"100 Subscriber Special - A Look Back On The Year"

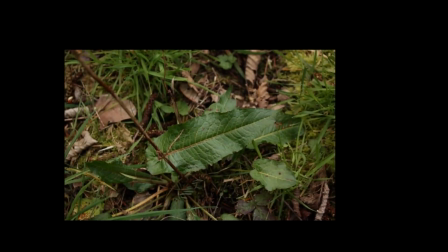And that's something I was trying to kind of take advantage of a little bit,
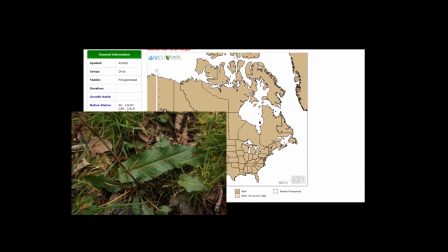not really in a bad way, but after I had done my channel update video, after I had got my new computer,
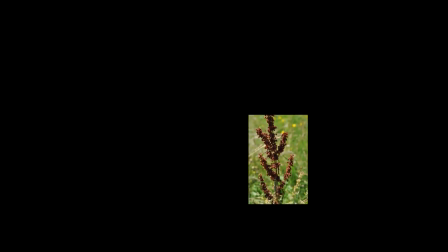this was one of the ways that I was getting used to Adobe Premiere Elements, I was getting used to my new computer, I was getting used to the new setup,
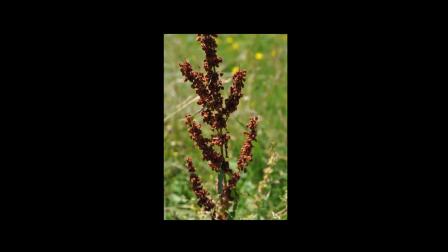I was getting re-used to the microphone I had bought back in 2011 or 2012 I think it was.
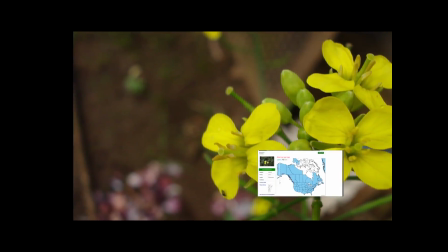Getting used to the transitions while having all these pictures and all of these ping images, that was difficult.
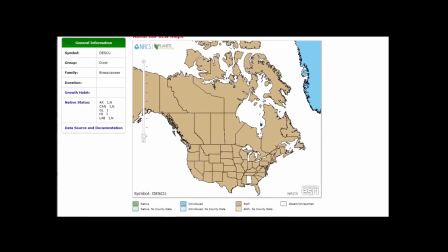I didn't really know how to do that. I wanted to make sure there was constant movement to try to make the video as interesting as possible.
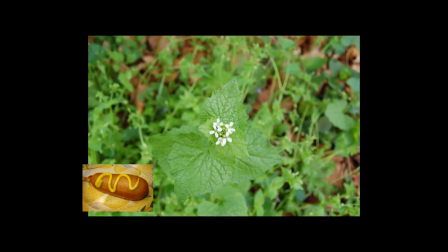This video was put together in January, and that's the main reason I used a bunch of pictures from a bunch of different sources,
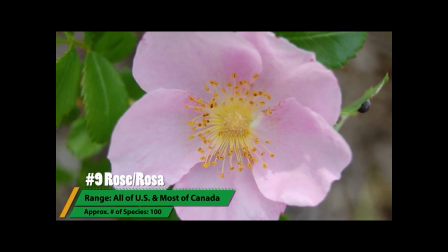mainly just a good Google search and then research the pictures and the usage rights and things like that.
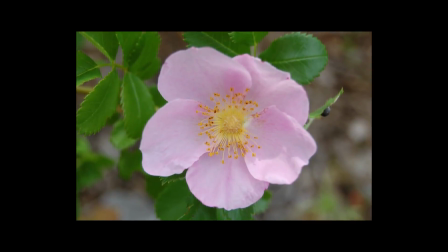And that's why you see like this long list of credits and links to all the pictures. That was a huge pain just to compile all of that.
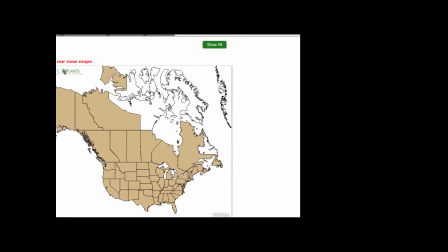But then again, I had a lot of research to do as far as counting individual species of plants
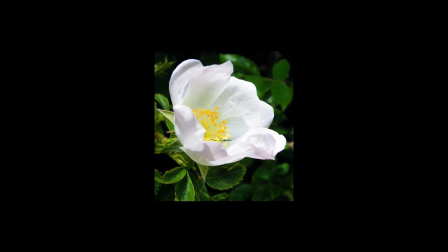within different genuses and counting different genuses and going through and looking at each plant and going through the different list of synonyms.
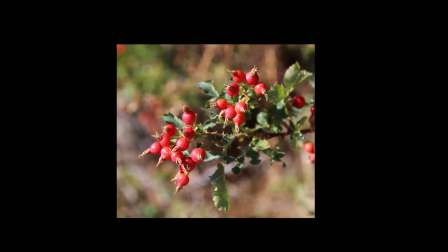Like for example, if you go to the USDA plant database and you type in any given plant like dandelion, for example, you can find up to 300 different results.
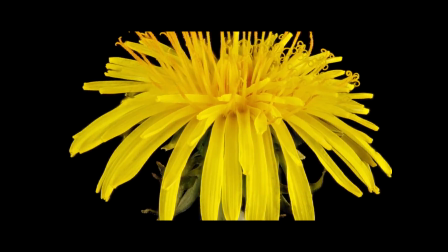If you type in, you know, Taraxacum, which there are other genuses of dandelion besides Taraxacum, you can find, again, several hundred results.
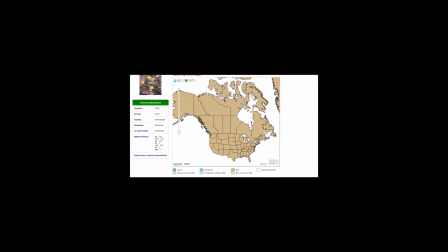And a lot of those are just how plant names have changed over time.
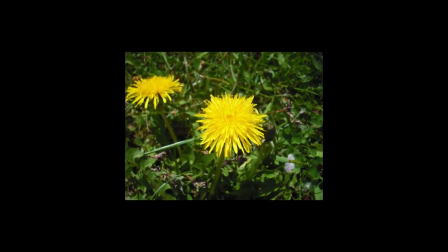So there are a lot of historical synonyms or plant names that are synonymous with the same plant.
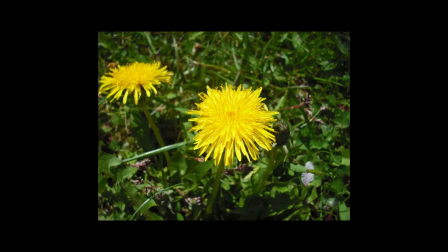So I had to go through each one of these plants and I had to count all of these different numbers and
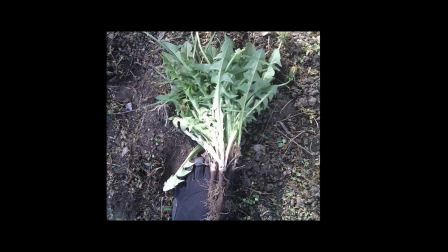count all of these different plants and look at them and make sure they were talking about the same plant or whether it was a different plant.
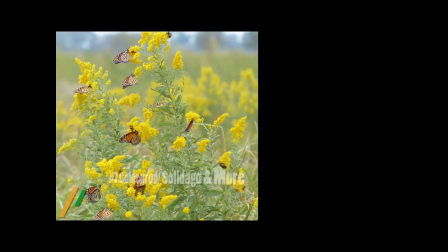And that was a huge task.
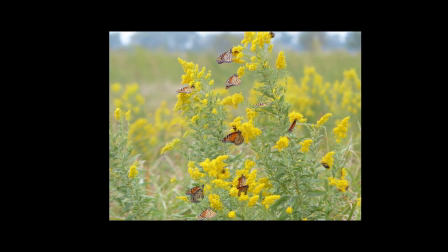That in itself took me a couple days just to go through and count through thousands and thousands and thousands of plant
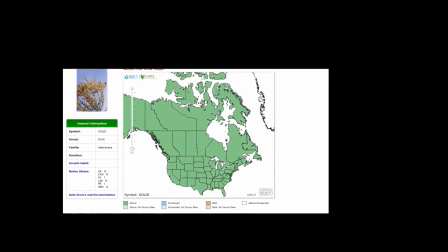synonyms and different plant names and decipher what is what and try to get the most accurate numbers possible.
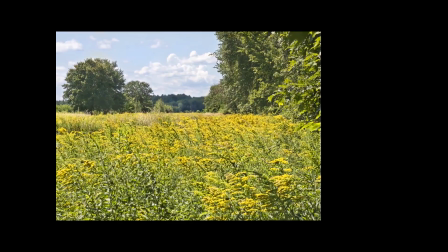I don't know if they're 100% accurate. Most likely not because I'm a human and I make mistakes.
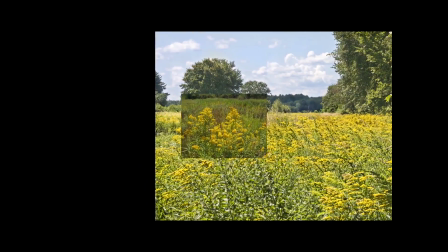But like I said, I spent a couple days just doing the counting to try to get this number of species and the number of genuses correct.
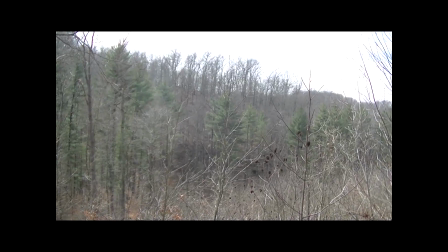So that was a huge task within itself. In this video, I don't know where my channel would be without it.
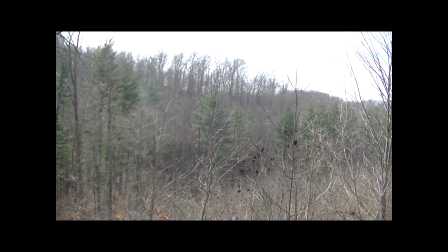I really don't. This video has done so, so much for my channel.
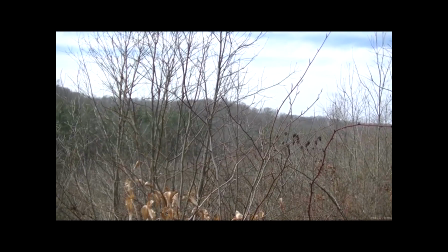I think the main reason for that is, vlog style videos are just incredibly popular right now.
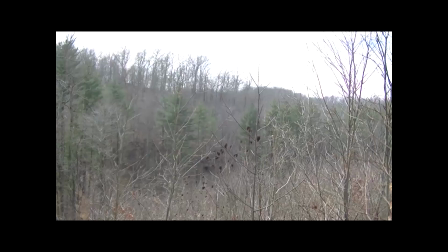They help to develop more of a bond, they help you to kind of see the person,
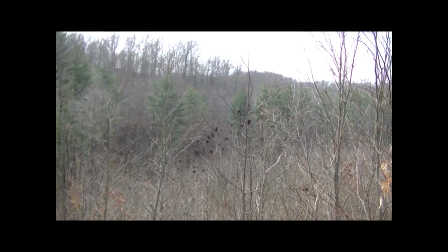or feel or hear the person behind the camera instead of just a person, in my case, presenting information,
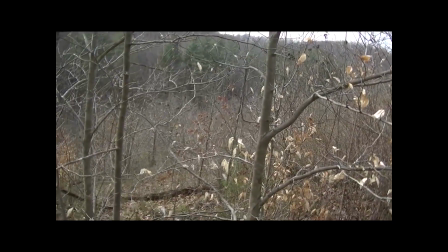which trying to add some personality to that is at times very difficult, surprisingly enough.
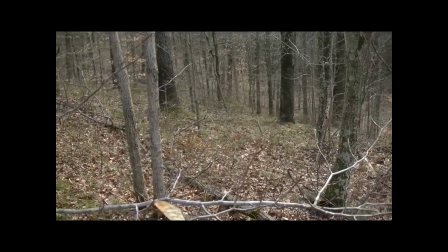In this video, I think I did a really good job at that. I didn't have any plan.
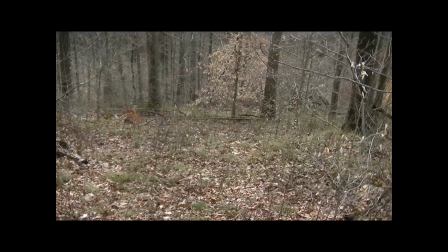None of my videos, I really have much of a plan. I just kind of wake up one day and like, all right,
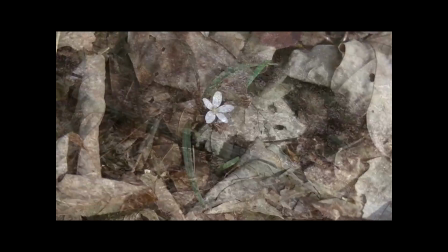I'm going to go to the woods and I'm going to go do this and I'm going to forage this for myself. and I just kind of film whatever plant sticks out to me,
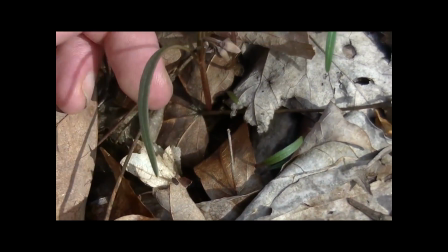or plants in this case. And in this video, the reason I decided to do a vlog style video was because it's something I haven't done before.
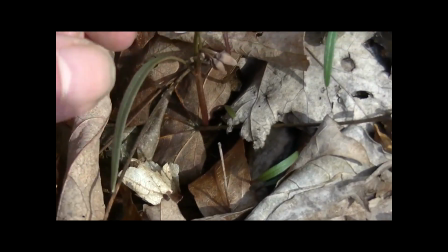I realized that I have some longer form content on the channel, but it's all information, just kind of me the presenter,
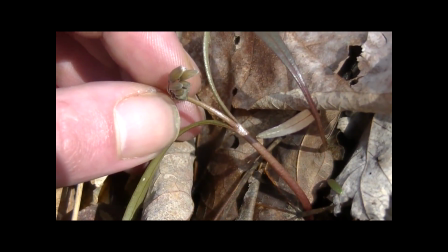me the teacher kind of feel to it, and I really don't want my channel to be that way because that's not really what I'm trying to do,
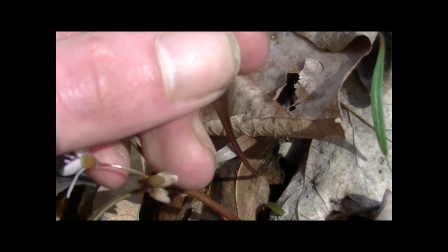is just like be the, you know, be the plant expert because I don't consider myself really an expert.
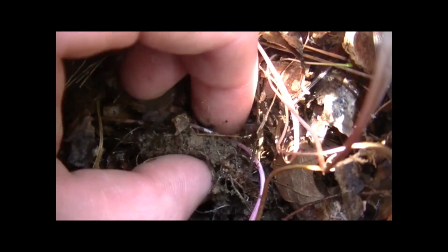I don't really know what the term expert would imply. Some people consider themselves experts.
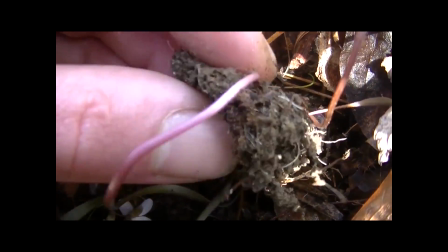Others consider themselves to have expertise or knowledge. I consider myself to have knowledge or, you know, expertise, if you will.
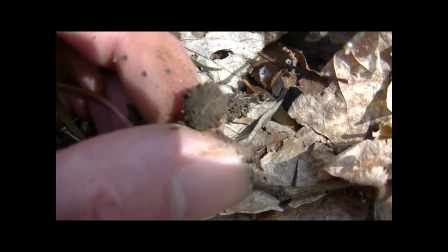You know, but just because you have expertise or knowledge doesn't necessarily make you an expert. What is an expert?